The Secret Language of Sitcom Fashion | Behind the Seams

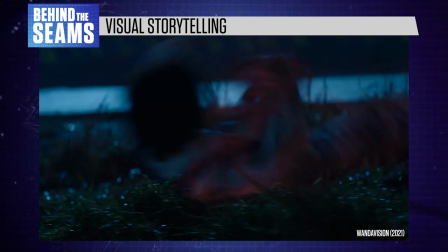8:15 But outside of this magical bubble, the world is dark and dangerous, with obvious visual ties to the action-packed tone of the Marvel movies.
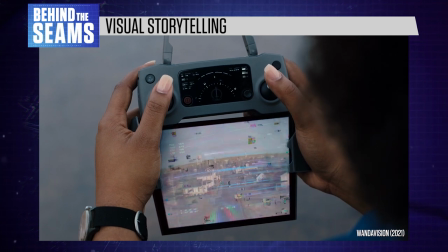8:24 When the viewpoint shifts over to the real world in episode 4,
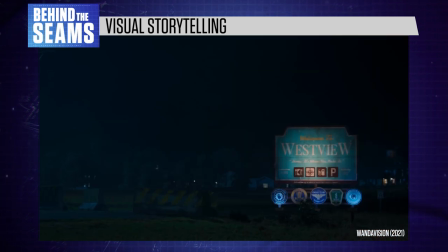8:29 the screen expands to accommodate wide-open shots, signaling our departure from a safe domestic setting.
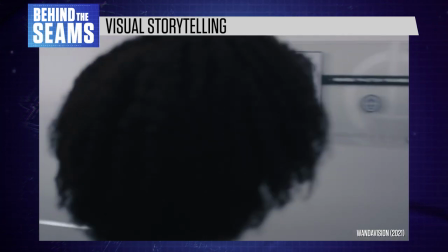8:35 The colour palette switches to grey-blue metallic tones,
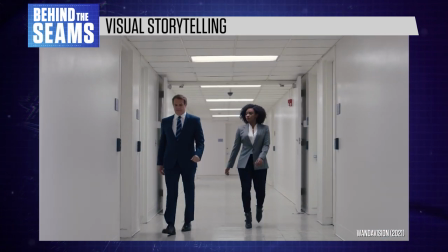8:40 fitting the mood of a high-tech thriller, and the costumes immediately become more subdued and businesslike.
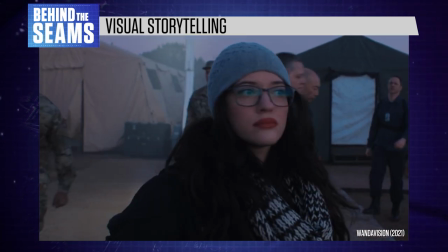8:47 Even Darcy Lewis, an upbeat comedy sidekick from the Thor franchise, is now wearing grey.
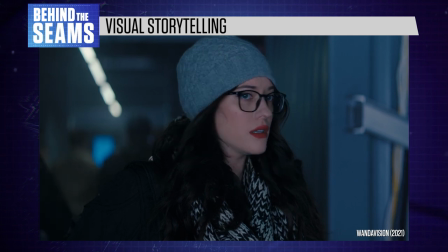8:53 It's a simple but effective illustration of how colour and lighting prime us for different types of storytelling,
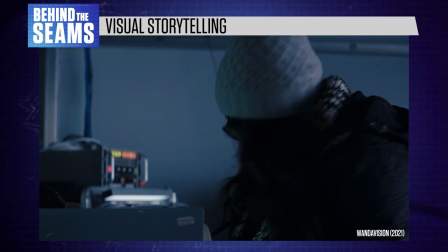8:59 playing into the viewer's expectations about how different TV genres should look.
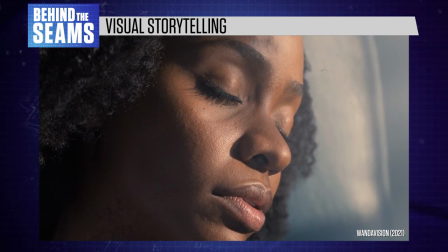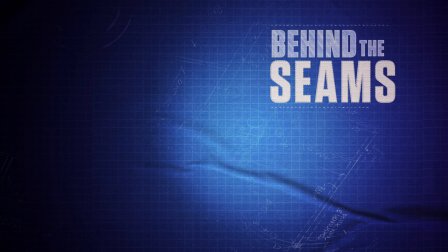9:14 What's your favourite sitcom of all time? And how has the fashion aged if you still watch it today? Let me know in the comments section below and I'll see you in the next one.